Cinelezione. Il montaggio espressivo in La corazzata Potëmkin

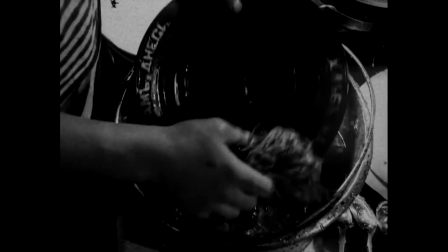(0:05)
La tecnica di montaggio che chiamiamo overlapping editing consiste in una sovrapposizione temporale.
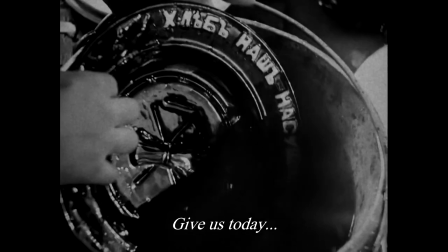(0:11)
Una o più inquadrature vengono ripetute all'interno della stessa scena, dilatando il tempo del racconto.
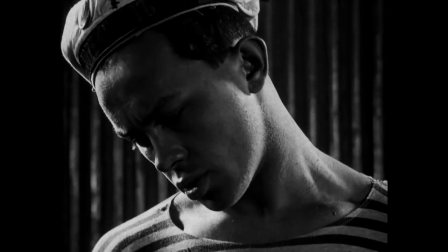(0:17)
Nel film di Eisenstein, La corazzata Potëmkin, troviamo uno dei primi e più celebri esempi di overlapping.
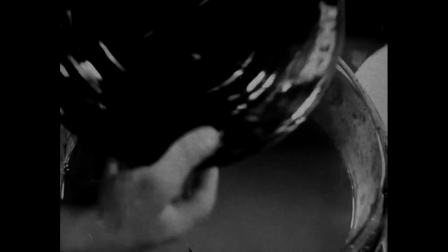(0:23)
La scena del marinaio che rompe il piatto in terra viene ripresa da 10 angolazioni diverse.
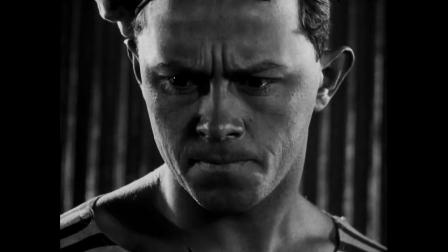(0:29)
Eisenstein monterà tutte e 10 queste inquadrature in rapida successione.
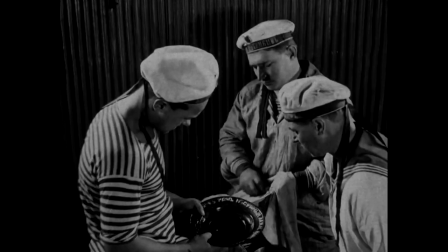(0:33)
Ogni inquadratura viene a ripetere ciò che era stato mostrato nella precedente, creando per l'appunto una sovrapposizione temporale,
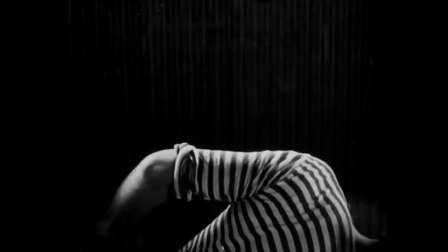(0:41)
del tutto contraria a quell'illusione di fluire continuo del tempo che era il fine del montaggio narrativo.
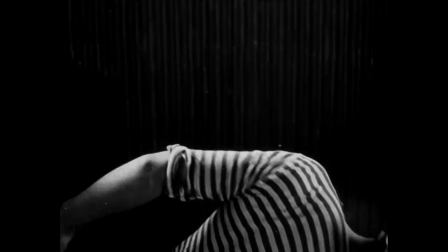(0:46)
La tecnica opposta all'overlapping editing, e che consiste nel sottrarre inquadrature invece che aggiungerle, è chiamata timelapse.
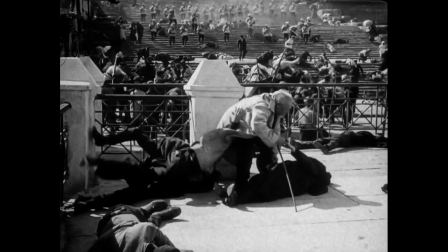(0:55)
È sempre Eisenstein, nello stesso film, a fornirci un chiaro esempio di questa tecnica.
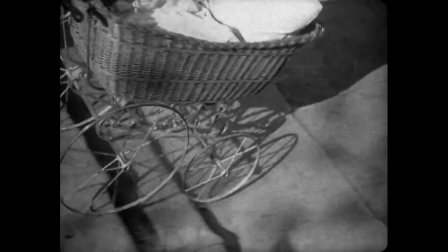(0:59)
Al termine della celebre sequenza del massacro che si svolge sulla scalinata di Odessa,
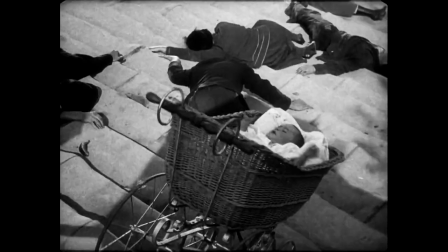(1:04)
tre inquadrature ci mostrano frammentariamente un soldato nell'atto di picchiare qualcuno e subito dopo il volto sfigurato di una donna.
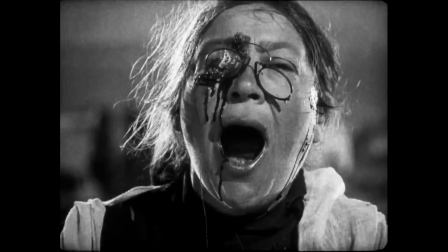(1:12)
Noi spettatori siamo chiamati a ricostruire virtualmente l'accaduto.
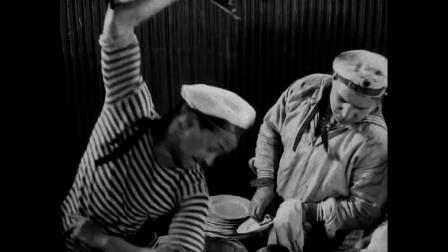(1:17)
In entrambi questi casi, il regista non sta cercando di chiarire allo spettatore quali siano i rapporti spazio-temporali che collegano le inquadrature.
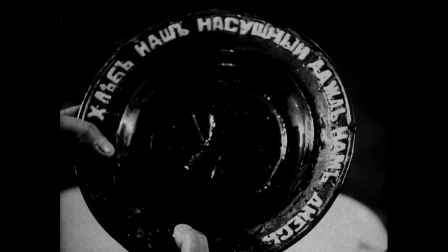(1:26)
È questo il fine del montaggio narrativo. Ma per esprimere qualcos'altro che va oltre l'azione rappresentata.
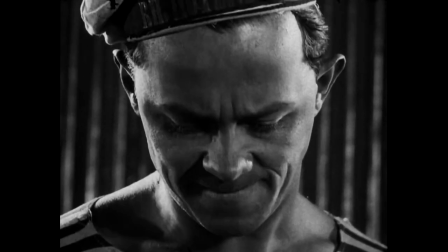(1:32)
Nella scena del marinaio, utilizzando una sovrapposizione temporale,
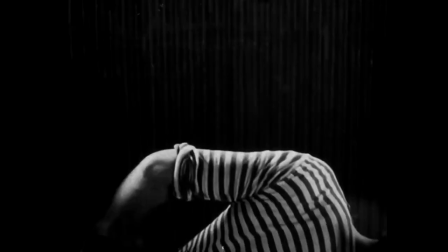(1:36)
Eisenstein vuole sottolineare l'importanza del gesto che porta allo scoppio della rivolta.
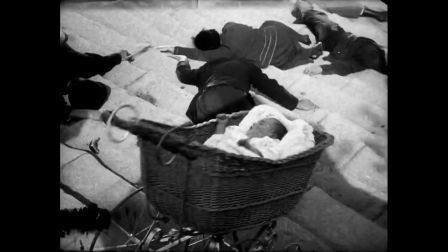(1:41)
Così come nella scena della donna aggredita, Eisenstein toglie delle inquadrature per costringere noi spettatori ad immaginare la violenza del soldato.
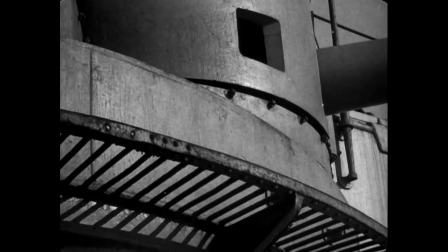(1:49)
La sequenza della scalinata si chiude con un'altra scena esemplare. La flotta zarista apre il fuoco contro il teatro dell'Opera di Odessa.
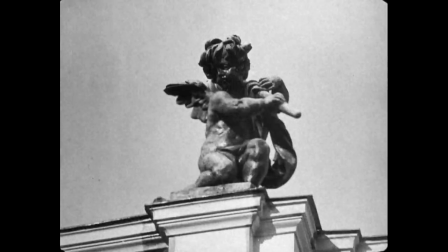(2:07)
Eisenstein ci mostra tre inquadrature fisse, ma in rapida successione di tre statue raffiguranti un leone.
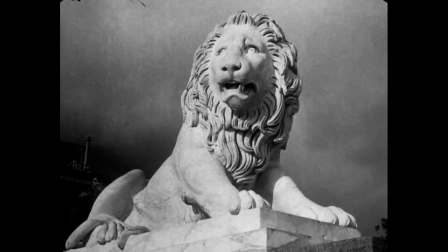(2:13)
Nella prima inquadratura il leone dorme, nella seconda lo vediamo alzarsi, nella terza ruggire.
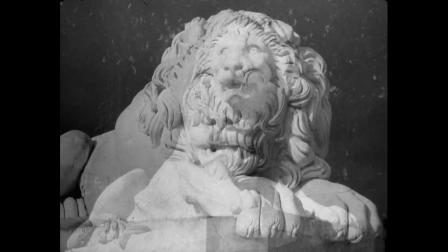(2:18)
Anche questa scena non ha lo scopo di rendere esplicite le connessioni narrative, ma ha un valore metaforico.
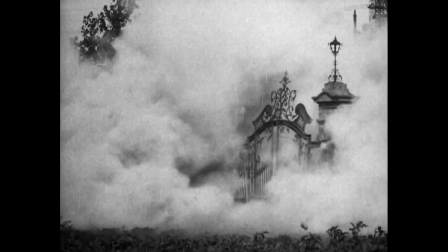(2:25)
Il leone simboleggia il popolo che si sveglia e si ribella alle angherie del potere zarista.
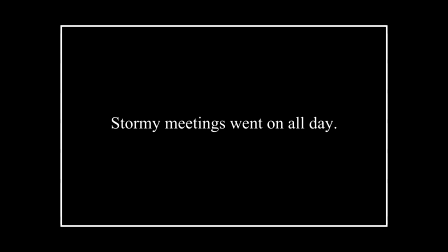(2:30)
L'insieme di queste tecniche di montaggio elaborate da Eisenstein e dagli altri
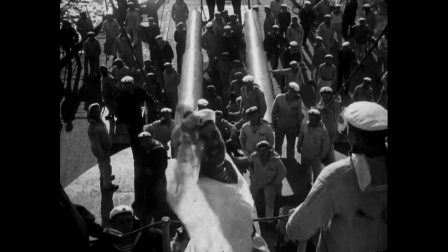(2:35)
registi russi suoi contemporanei vengono definite montaggio espressivo,
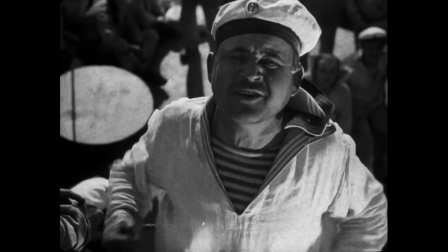(2:40)
in opposizione al montaggio narrativo classico. Furono riprese e adottate dai registi successivi.
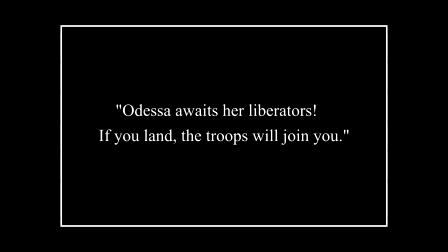(2:45)
Esempi di montaggio espressivo sono rintracciabili ancora oggi in molti film contemporanei.